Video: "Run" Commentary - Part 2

In terms of gender representation, some might say that I've been slightly stereotypical by making the psycho male and the victim female due to the strength of males versus females. However, I thought that it was important to represent the two characters fairly but still make it clear that Aoife is the innocent protagonist.
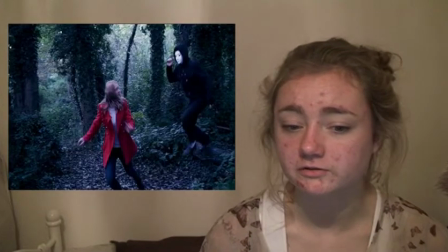0:21 I mentioned earlier about Helmut Nichols' black hats, white hats theory, and that I put Aoife in a white shirt.
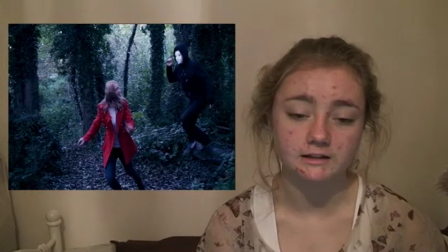0:28 White has connotations of innocence, purity and cleanliness, which is how I would describe her character.
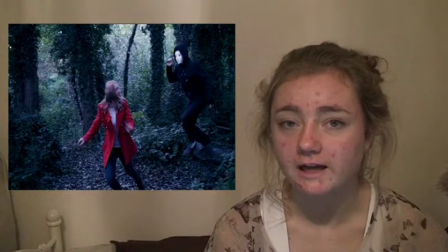0:39 When I paired that with her blonde wavy hair, her character could be portrayed as quite an angelic figure,
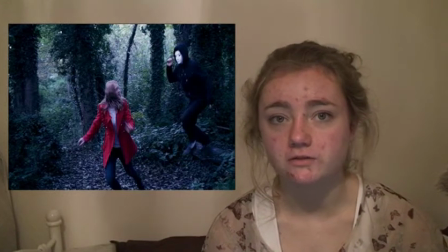0:45 therefore the murder of her is made more shocking to the audience. This is because she didn't deserve it.
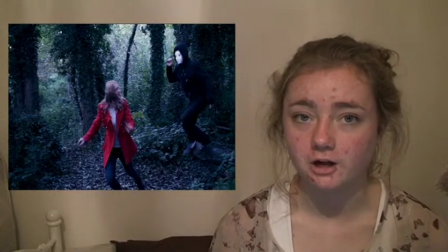0:51 As well as the white shirt, I put her in a red coat as it has connotations of danger,
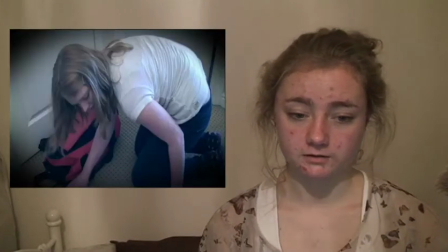0:56 violence and death, all of which feature in my opening. I represented her character in a way that made her look weak by using high-angled
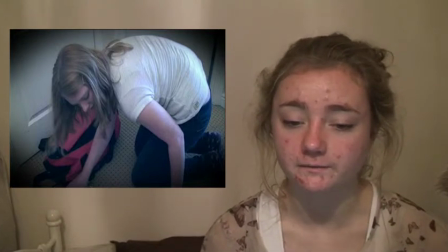1:05 camera shots that look down on her and make her appear inferior. At the outset, I did want to experiment with the concept of the femme fatale, but after my primary audience research told me that a small percentage of people wanted this type of character, I decided to focus on other character types like the psycho and the victim. However, this could have been a good character for me to include because of the explicit ways that I could have represented her. Following the gender representation route and Helmut Nichols' theory, I decided to put the masked murderer in all black except for the white mask.
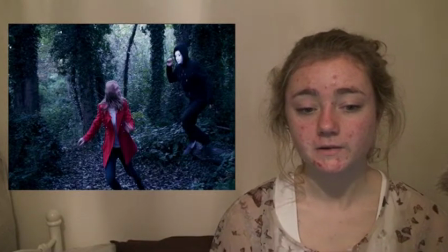1:41 This is because black has connotations of mystery, endlessness and secrecy, which gave the audience the perception that the masked murderer is a psychotic character.
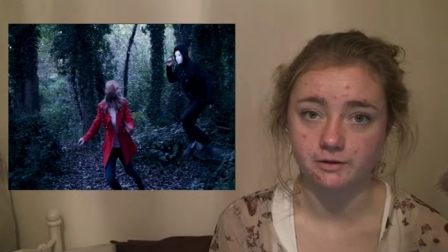1:50 The reason that I chose to use a white mask as opposed to a black one was to create a twisted perception of his
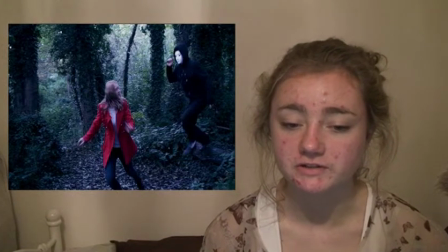1:56 character due to the initial fake kindness that he would show his victims before killing them.
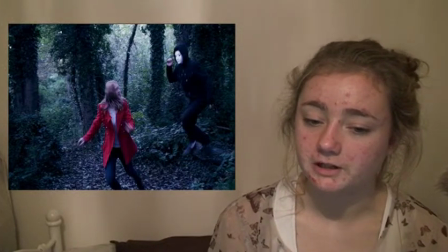2:02 It's obvious that this perception is twisted in my thriller opening, as he says "run" straight away, which isn't conveying kindness at all. The psychotic danger is further shown when he is carelessly stroking the knife.
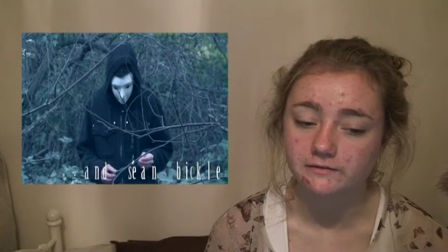2:15 This really represented his true evilness, as he seemed to be handling the knife in a familiar way, touching the ridges as if it was second nature. It could be suggested that I have represented the working class in quite a negative way due to my use of the Daily Mail as a newspaper.
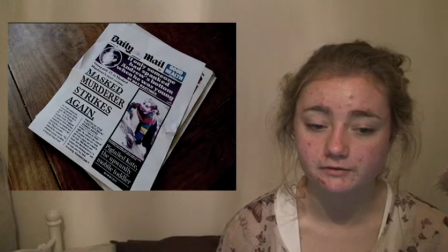2:29 I use this newspaper because the stories aren't often politically or ethically correct, and they sometimes use facts which aren't quite realistic.
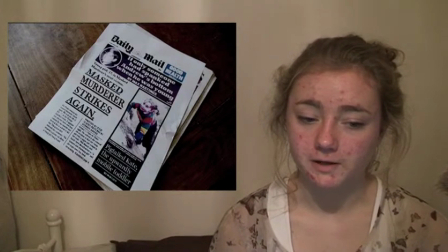2:38 The paper is a tabloid paper that disguises itself as a broadsheet.
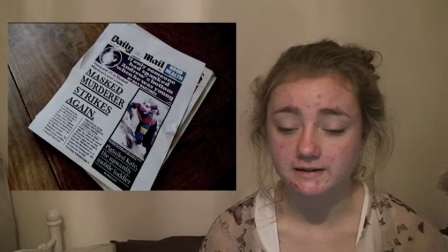2:42 This could possibly reflect the way that the masked murderer is an evil character who disguises himself as a good character, which is implied through the use of a white mask. So it could be said that if the masked murderer was to buy the Daily Mail, because it's him that's cutting it up, that he could class himself as a working class citizen and therefore portray him in a slightly negative light. Personally, I would use new media outlets to distribute my media product, as these are the most effective in getting my target audience, which is teenagers, to see them due to the increase of internet usage nowadays. Sites like YouTube, Facebook, Twitter and Blogspot can be used to distribute my media to various audience members, specifically teenagers. Although very unlikely due to the short length of my thriller, it could be funded by an independent company like Working Title Films or Warp Films, because it could be described as innovative. From here it can be developed into a feature film and possibly played in a multiplex outlet because it's a mainstream thriller. I don't think it would be aired on television because my thriller conforms to the thriller conventions, making it more likely to be aired in a smaller independent outlet. Overall, however, I'm inclined to stick mainly with the online media outlets, like social networking sites and YouTube, due to the small scale production of my thriller.